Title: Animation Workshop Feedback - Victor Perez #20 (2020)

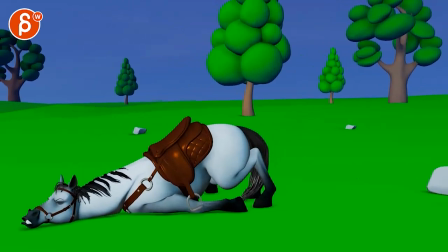3:46 i like those extra steps it tries to take here it's a lot of fun i think one thing you can do is that it doesn't just slide you have a little bit of lifting up here with this little rotation wide is a bit more complex there and then potentially where are we here
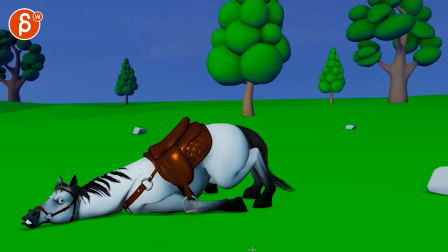4:02 um get something like that i don't mind this but there's also to me feel like there's not enough in the hip going on that will react
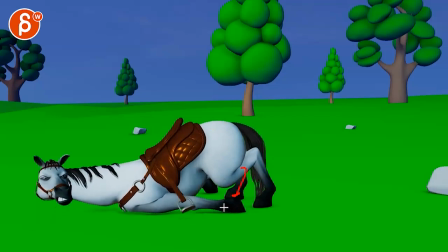4:15 to that move and i wonder if that could be the pose you can have already at the beginning to be more offset and to not have that
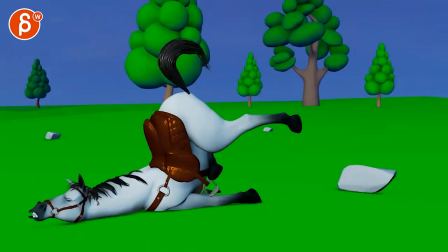4:21 move here meaning that the horse ends here
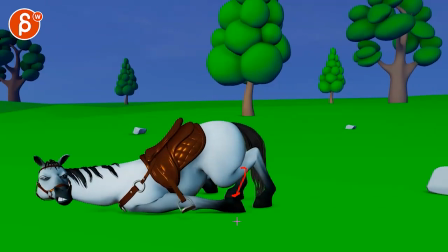4:26 but in that pose here in the in the legs i think this is a bit i
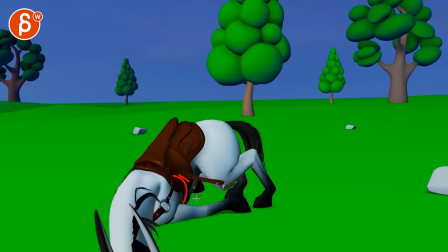4:36 don't mind the snappiness but i wonder if this would just then stay I would keep that here but I mean you might argue maybe it's kind of push
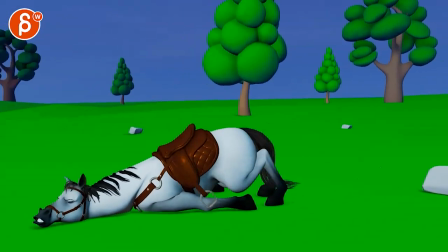4:46 pushes out as it goes over it's not crazy I mean if you watch this in real time you don't even notice it don't quite see it I just kind of registered
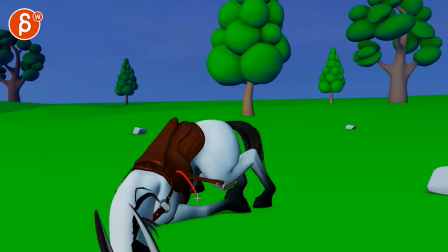4:54 that ish those are that area but I don't know I probably will keep that a bit lower and then but
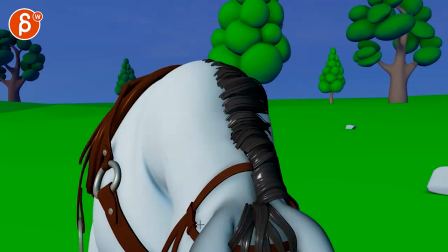5:03 it's fun it's a fun turn nice
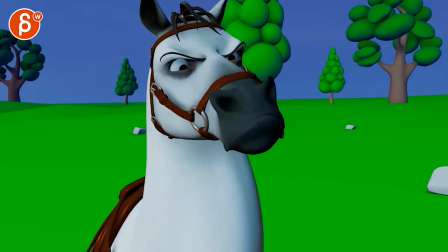5:10 big frames there and then And sound wise here,
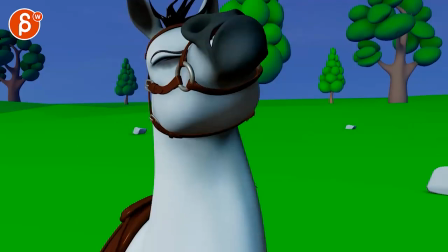5:13 I like that you shape the mouth here sooner here by dissipation.
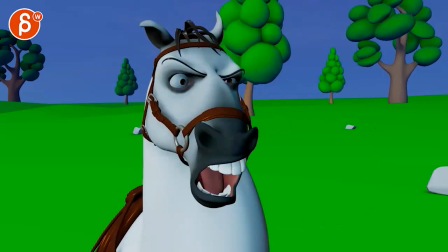5:23 I would probably, to be honest, push that a tiny bit more. Just more.
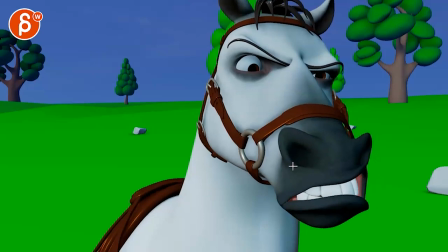5:29 Even a slight jaw opening and bigger here if you can. And even a slight head accent, just a bit bigger.
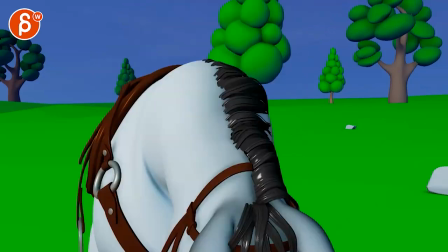5:37 Just a bit. Just a bit. I remember your eyes this also
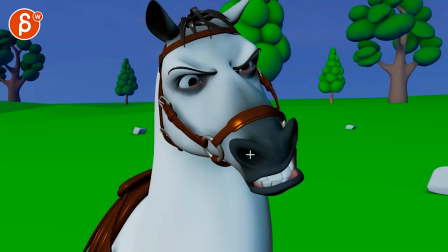5:46 be fun to have a little bit of a little twirly arc at the end it's a bit one axis here
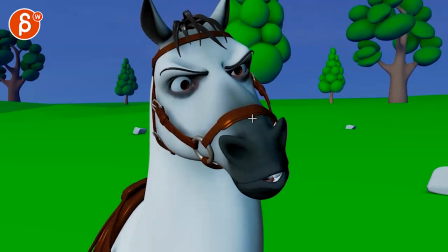5:51 nothing too crazy just a bit still
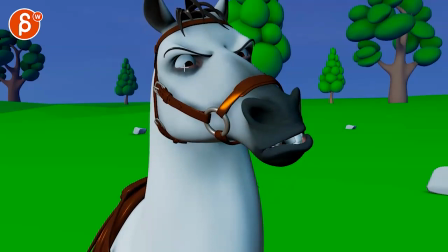5:56 see those eyes I think we're getting a bit too low you're cutting into half of the pupil I'll keep that
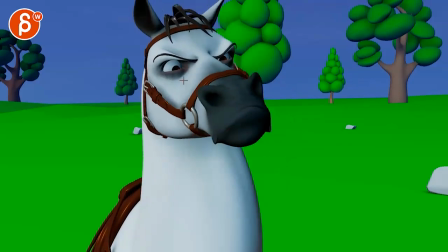6:01 a bit lower bring that or the people up big cutting to
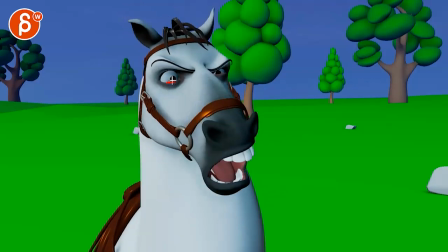6:07 me is like once you go past the halfway point cutting off pupils here and ours with
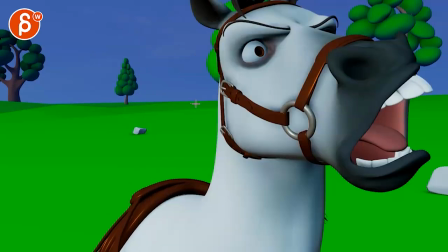6:12 the lower limit it gets a bit crazy like the shapes they're given
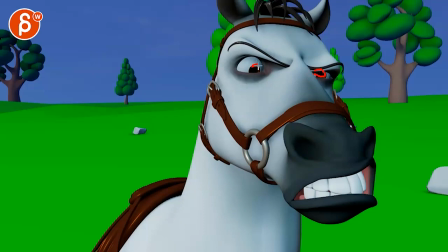6:19 here maybe a bit higher because we're so close to it
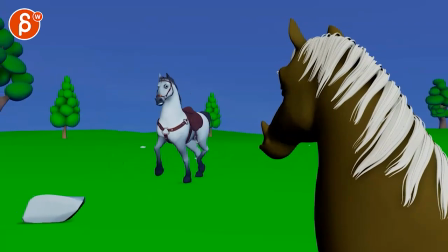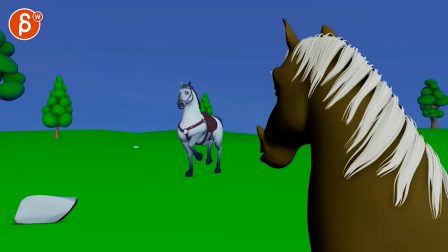6:32 yeah I mean that's kind of it and then you have another shot here let's watch that one in
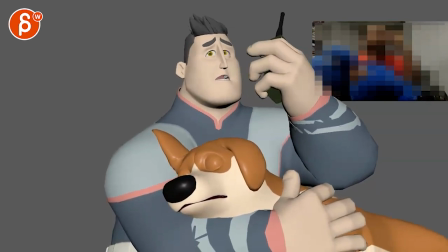6:39 full it's
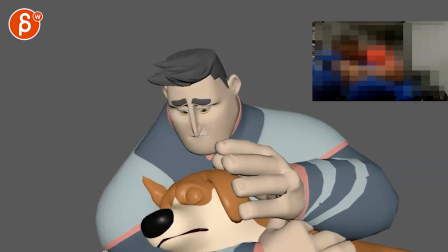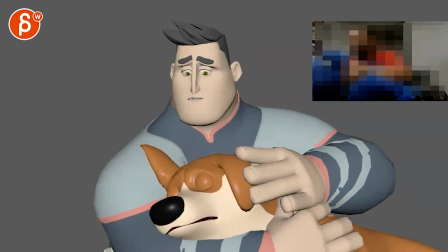7:07 definitely long like you said but I really like it I gotta say I'm not sure if you want this to
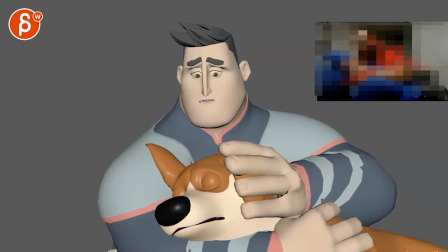7:13 be visible if I post this online so I'm going to blur this up if I post this on YouTube.
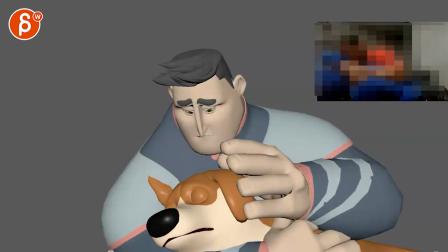7:18 This won't be seen. I don't know if you want to see your reference online, but it's really good. Even if you can see this, if I blur this, it's really good, and I like it a lot.
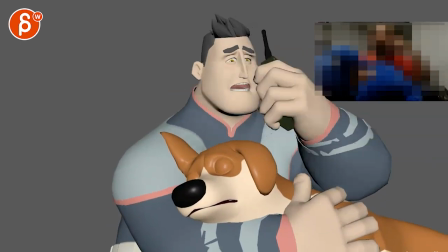7:27 I don't know. I would say go for it. I mean, it's long, but I like...
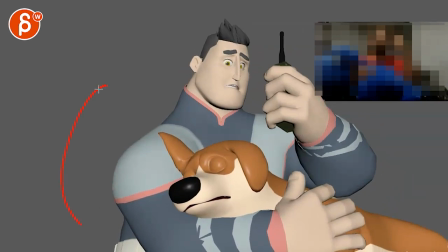7:32 I mean, the thing what I would do is potentially have him a bit more over here, kind of try to re-grab him.
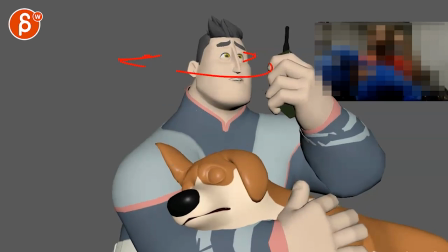7:39 Like, this is more like looking around, a bit more active.
Assistance.